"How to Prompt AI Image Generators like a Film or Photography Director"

Today we'll cover the prompt techniques you need to know for text-to-image and text-to-video tools. I'll demonstrate a lot today on MidJourney, but this will work on Runway, Stable Diffusion, Kyber, Pika Labs, pretty much anything else, because these AI models are all trained on film and photography terminology. I'll share a full prompt guide through a link in the comments, but I'm here to mostly just teach you one to two word prompts that do a ton on their own, so let's get started.
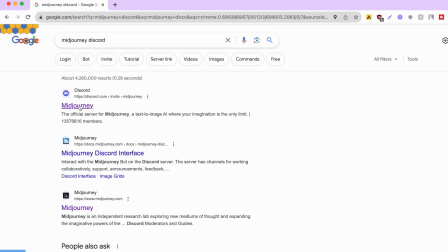(0:26)
If you want to use MidJourney like I'm about to use, Google MidJourney Discord.
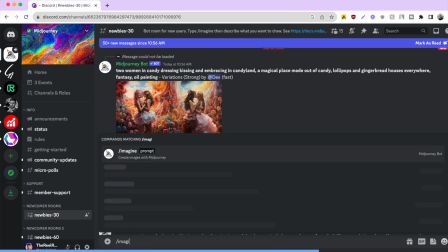(0:30)
Once signed in, just click a channel that says newbie on the left-hand side, backslash imagine in the input box, and you are good to go with your prompt.
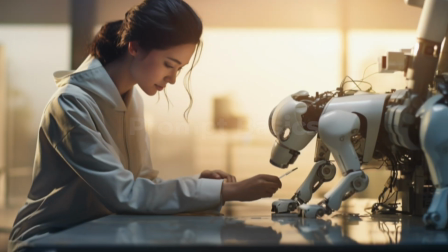(0:39)
For a quick overview of how to prompt, the best prompts use clear, specific descriptions and everyday language.
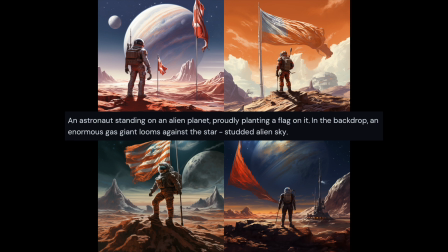(0:45)
This gets you more predictable outcomes. You're going to see some abstract poetic stuff later, but those often yield unexpected results and we want predictability.
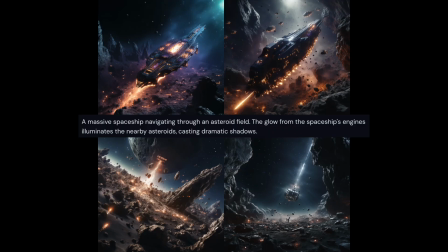(0:53)
There's a rhythm the AI models tend to understand. Begin by specifying the image's subject and content.
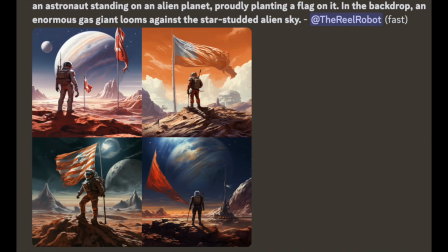(0:59)
Right off the bat is when you want to mention it's a woman sitting on a chair, or an astronaut on an alien planet, a spaceship in an asteroid field, whatever it is.
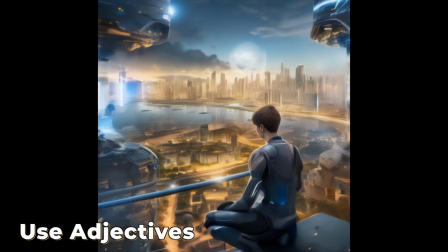(1:07)
And this is also a good time to use an adjective like beautiful woman, massive spaceship.
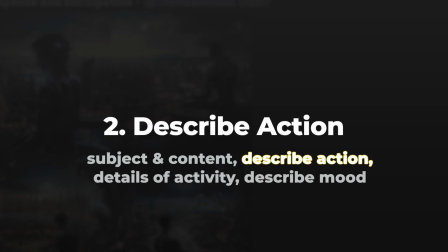(1:13)
Second to that, mention the action. The woman is looking upwards, the astronaut is planting a flag.
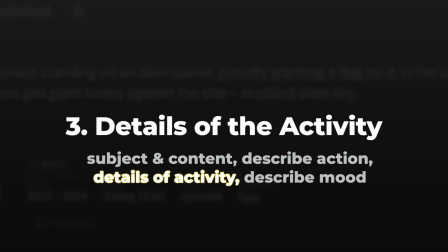(1:20)
And for the third part of your description, you want to go into an actual descriptor for the activity.
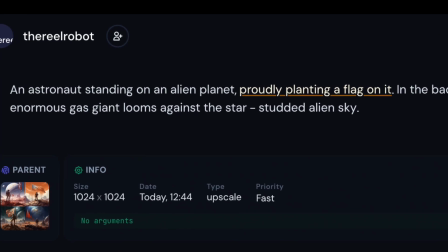(1:25)
There's a sense of dread. they are planting the flag with pride. And then finally you can get into the overall atmosphere and mood and really make the scene here by saying something like,
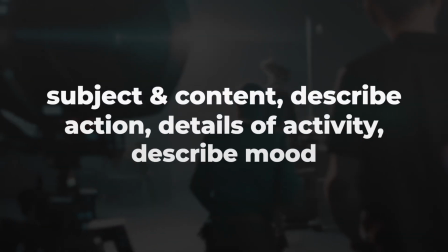(1:36)
it's a rain-soaked morning with a depressing mood. Once you have that down, now all you need is the film and camera techniques that make for a good photograph.
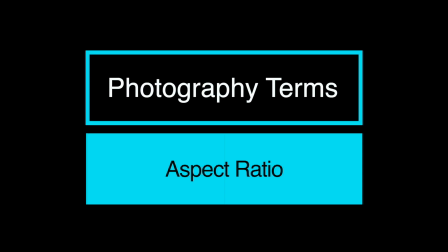(1:47)
Now for a shorter lesson, we'll look at aspect ratio. This refers to the relationship between an image's width and its height.
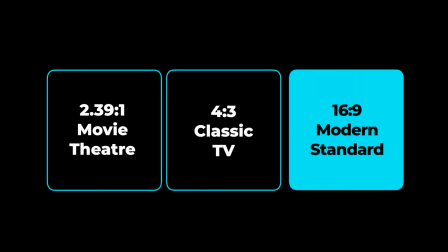(1:53)
Here are the aspect ratios you need to know there's only three of them use these in your prompt 16 to 9 is the standard you're used to for
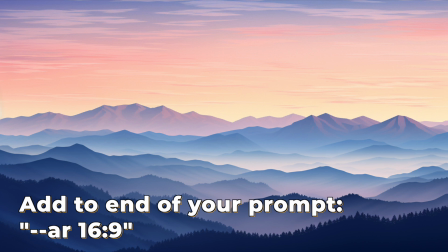(2:00)
anything modern that you're watching on your tv or your computer 4 to 3 is for classic tv the stuff you're used to in the 80s
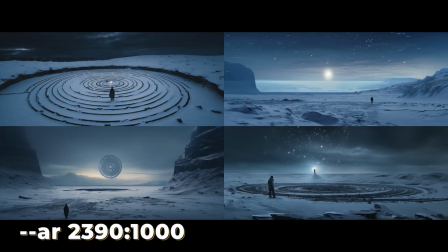(2:07)
and 90s and for something really cinematic 1.85 to 1 and 2.39 to 1 are usually what you're seeing at the theaters with 2.39 being the most common nowadays so aspect ratio can really influence your experience
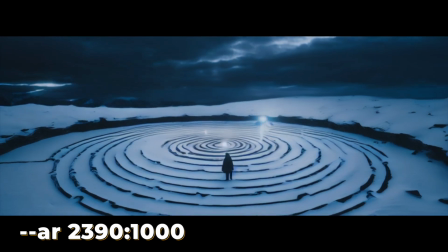(2:22)
a 2.39 aspect ratio can make an audience soaking in a sweeping big landscape.
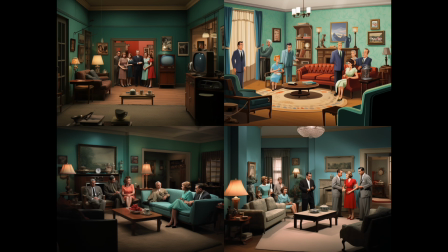(2:26)
And a 4.3 can be used for nostalgia or even feeling a sense of claustrophobia for a minute.
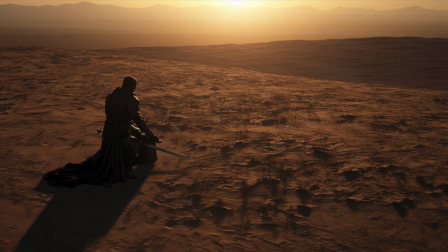(2:32)
You might even want to stretch out to a wider screen temporarily to make a character seem isolated and alone.
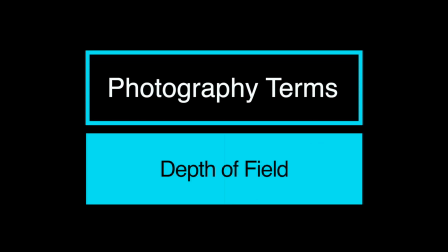(2:41)
Depth of field helps you focus on a specific subject and it creates a cinematic blur on everything else.
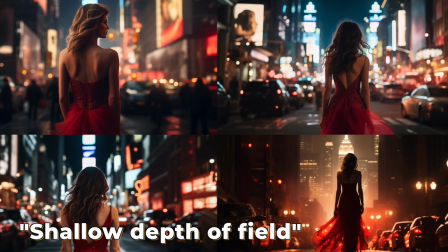(2:47)
A shallow depth of field has a small area in focus and is often used for portraits and close-ups,
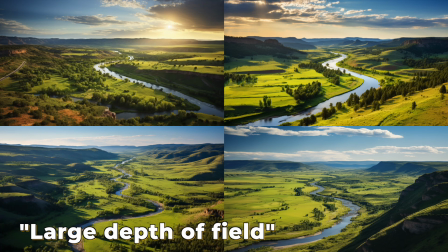(2:52)
while a large depth Depth of field keeps everything sharp, and it's perfect for landscape shots. Depth of field prompts can not only make your shots look better, but they also direct attention.
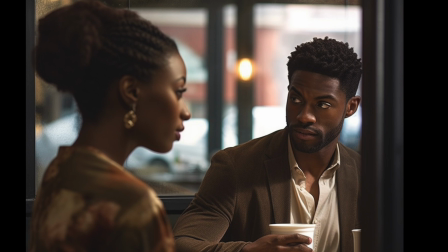(3:02)
For example, if you want to show a man falling in love with a woman, a very shallow depth of field will make the viewer understand he's 100% fixated on her.
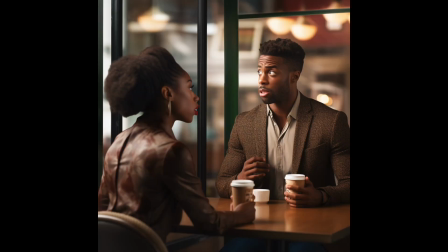(3:10)
You could suddenly snap back into a deep depth of field, and it's back to reality for him.
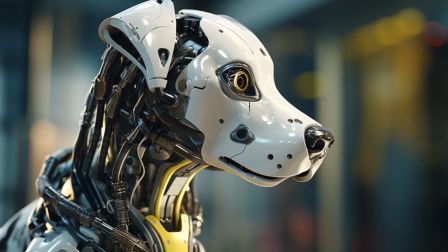(3:15)
I use shallow depth of field frequently to make images look much more striking, but also to ensure the viewer is focused on the things I want them to be focused on.
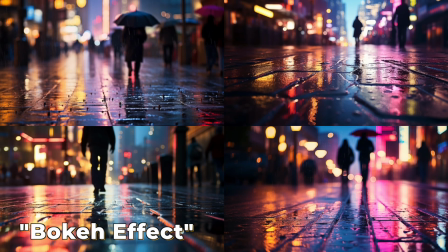(3:24)
A cool prompt is the bokeh effect, which will add a mesmerizing effect on lights in the background.
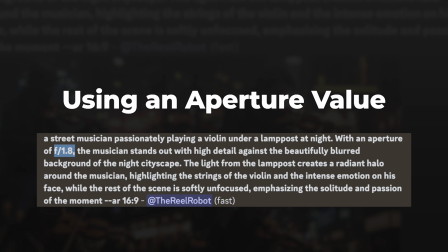(3:30)
And last off for depth of field is getting really specific by giving an aperture setting. The lower F number like an F1.8 is like a dilated pupil.
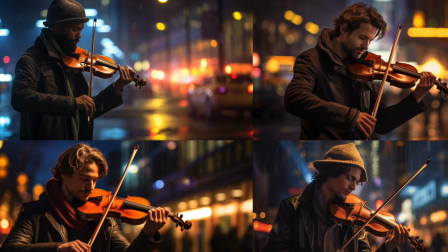(3:39)
The camera starts letting in more light and it creates a shallow depth of field. A higher number like F16 restricts light and it results in a deeper depth of field.
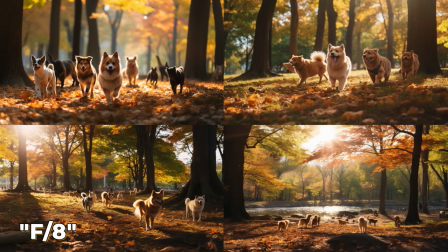(3:47)
So play with the numbers in between to get the exact amount of blur or sharpness that you're looking for.
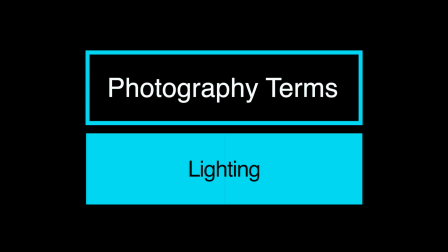(3:54)
On to one of the most important ones, lighting. There are lots of prompts that impact your lighting.
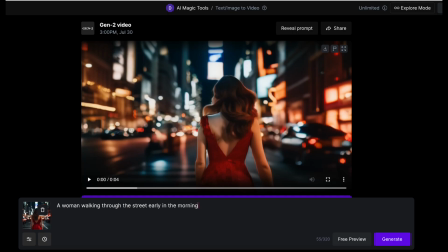(3:59)
The easiest is just describing the time of day to mid-journey or runway or another tool and letting it figure out the exposure from there.